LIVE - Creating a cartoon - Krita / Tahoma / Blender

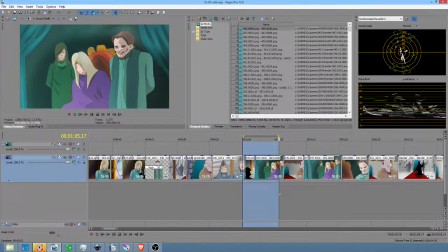[6:41]
And the stupid thing about it is, like a year ago, when I was sort of conceiving this show, my beautiful wife Valerie said to me, she pointed to Fairy Tail as being something I might want to look at,
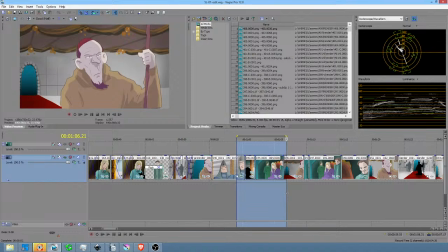[6:54]
you know, that would kind of steer me in the right direction stylistically, creatively, whatever.
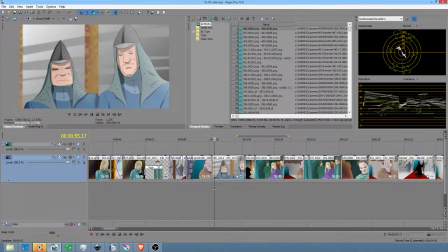[6:59]
And I'm just like, yeah, I don't know, that show's not really my style, it's not really what I'm into, blah, blah, blah, blah, blah. Oh my goodness, she always, 1,000% of the time, turns out to be right.
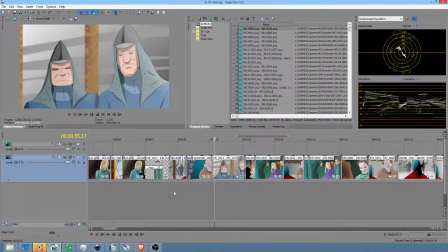[7:12]
So I went and I looked at that, and I can't really show it on my screen because I don't want to, you know, risk getting a copyright strike or something, but I'll give you an example of what I'm talking about.
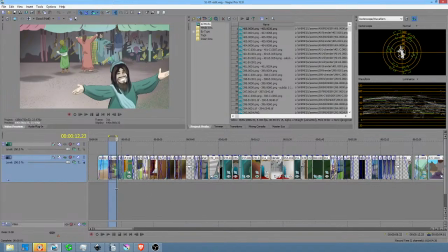[7:21]
Way back here at the beginning of the show, when there's some narration going on, it's just a simple little addition.
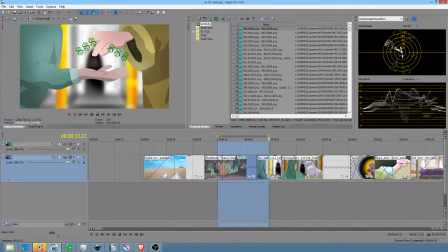[7:27]
What where I just added these little dollar signs,
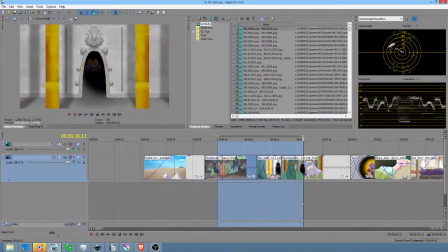[7:32]
because what I'm trying to do is I want to make it really clear for children, because this is aimed at a fairly young audience, right?
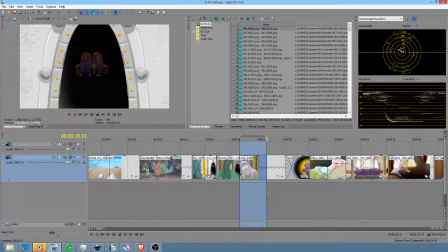[7:38]
And I just felt like there's not enough of a fun factor, and we could definitely get some better clarity going on, right?
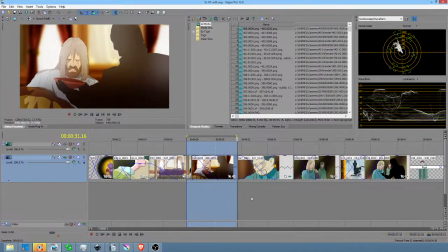[7:45]
So a really good example of what I'm talking about you'll see here.
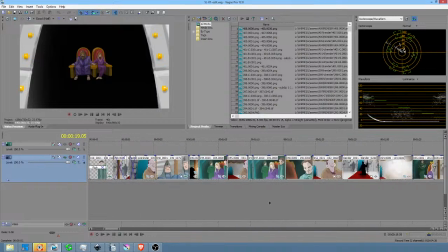[7:52]
Again, not big additions, but what I did was in this shot where
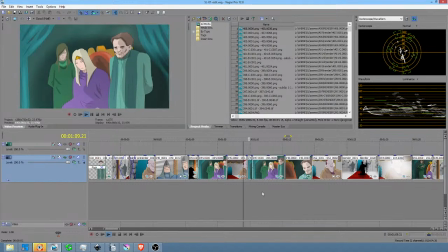[7:58]
Asher comes and is going to kind of make a more or less prophetic announcement of,
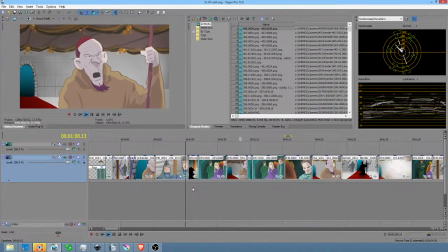[8:08]
of doom on the king, and the king doesn't usually love that too much. But okay, so just whipping through these examples. Example number one is this little transition right here.
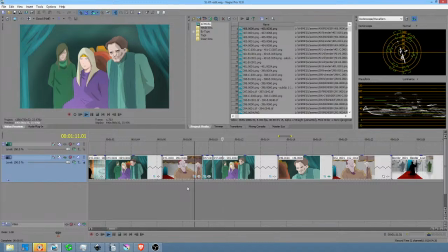[8:18]
It just keeps the tension up, right? That whoop, and I'm really hearing the sound effects. Did a slight change to his dialogue, and then I actually did the same thing here where I
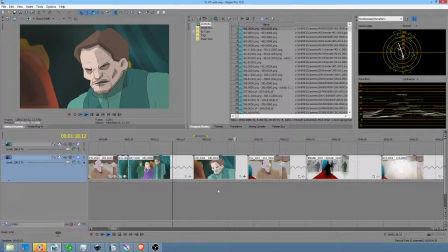[8:35]
pump that up, and then you see another example here in a half second.
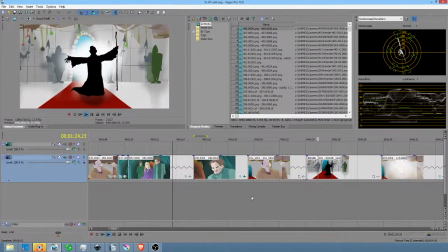[8:39]
When he makes this pronouncement, I brought this next shot right here into Blender and added noise so that you sort of have this earthquakey,
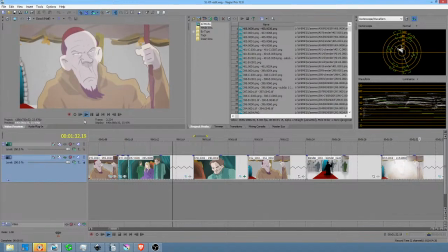[8:48]
the ground shakes, right? And then I added this, boop, that little smile right there was not there before.
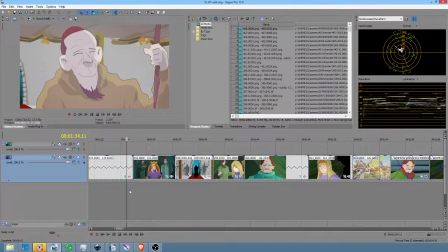[8:54]
And then see this reaction. Now, when I talk about fairy tale as a stylistic influence, this is what I'm talking about. Okay, so you've got these guys. What we had previously was this shot, and it just zooms in, right?
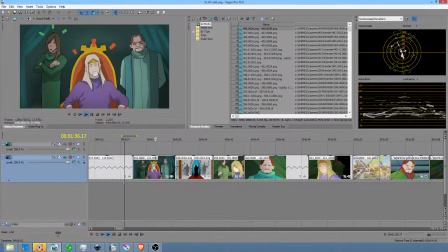[9:06]
Well, what I added was this. Okay, so we're only a minute and a half into it. I wanted to establish early in the show that these types of idioms are going to be part of our language, our entertainment language, if you will.
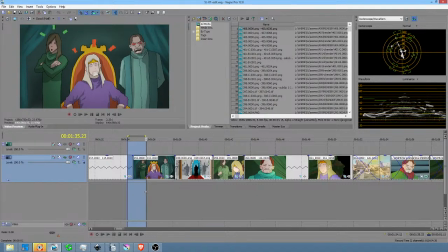[9:22]
And I think that, and I love that style because it's so visceral. And what I find is, and it's just fun, it's silly, and it's really adding this a little bit more of the silly factor that I've wanted to
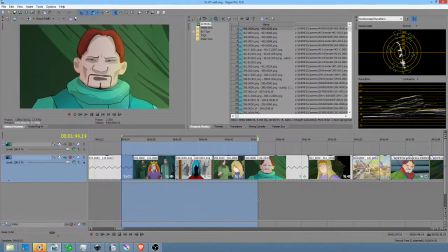[9:38]
have be present, throughout the show.
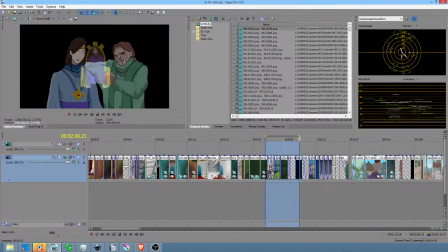[9:41]
So with that, I'm kind of scanning through the episode looking for opportunities to pump up the volume a bit.
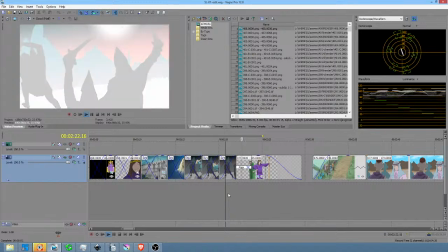[9:48]
This is another one. I actually put these words on the screen to just spell out to the kids that, hey, time just went by.
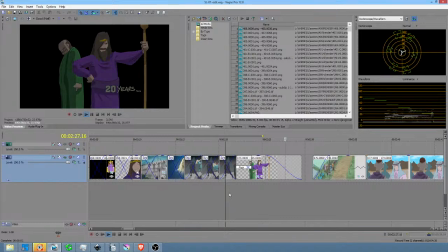[9:56]
Okay, duh. I mean, it's pretty obvious to an adult and probably to a kid too, but it doesn't hurt to just let's just make it as clear and fun as possible.
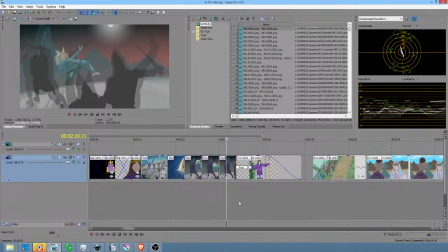[10:06]
And we're sort of putting the voice of the narrator, if you will, in the show. And I think that's a good thing. So anyway, that's kind of what's going on there with the episode. And I am kind of, as I said, scanning through looking for opportunities to pump it up and fix things up.
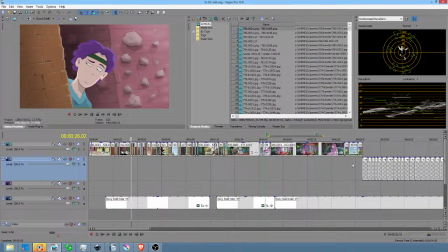[10:26]
Okay, so the current scene I'm working on is this one right here.
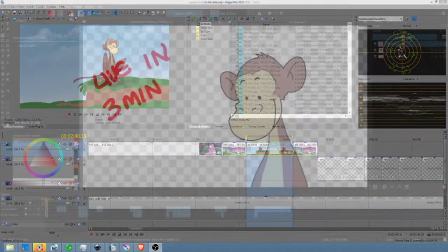[10:33]
So I'm going to actually switch screens to here and then put this on the...
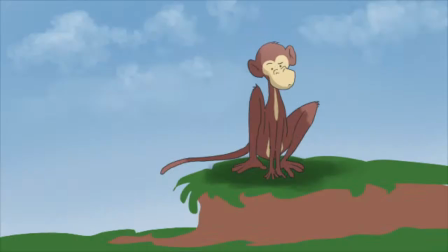[10:38]
This is a little blurry because it's actually at half resolution right now, but this is the shot I'm working on right now. So monkey's up here. Actually, I should probably give the backdrop.